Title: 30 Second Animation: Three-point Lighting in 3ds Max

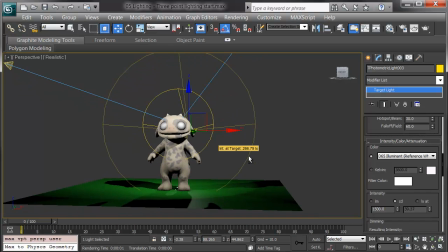(4:17)
Now when I go in the perspective, and I may need to adjust the intensity on the rim light as well, I'll see my character has highlights on the edges.
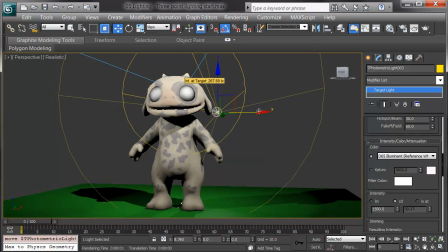(4:25)
I'll pull it over just a little bit and see if that works.
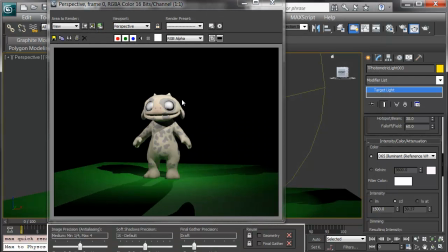(4:32)
He's got clean highlights along the edges, and he really stands out from the background.
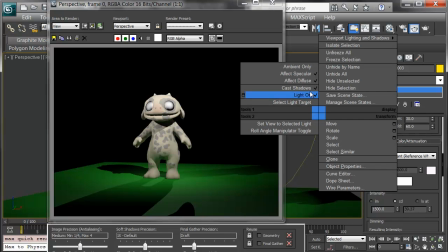(4:37)
Now I can right-click and turn off shadows on this light. That way it avoids that forward shadow.
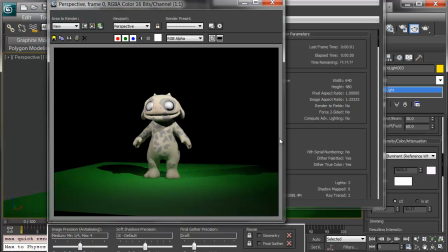(4:42)
I could do the same on the other, but this is my standard three-point lighting: a key, a fill,
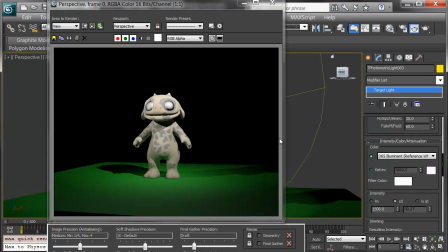(4:48)
and a rim, where the fill is half of the intensity of the key, and the lighting is asymmetric, grounding the character and lighting up areas, leaving almost nothing in exact blackness.
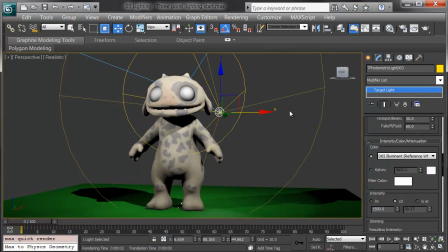(4:59)
The way to think of it is that three-point lighting is a departure point. we use it, it is useful to have and your knowledge, but many occasions will come up where you need to vary from 3-point.
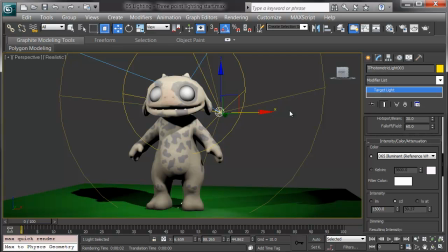(5:13)
You'll bring in your practical lighting or other lights in your fill and have a rim light or a key light just to pop a character off the background. We'll explore this in future lessons.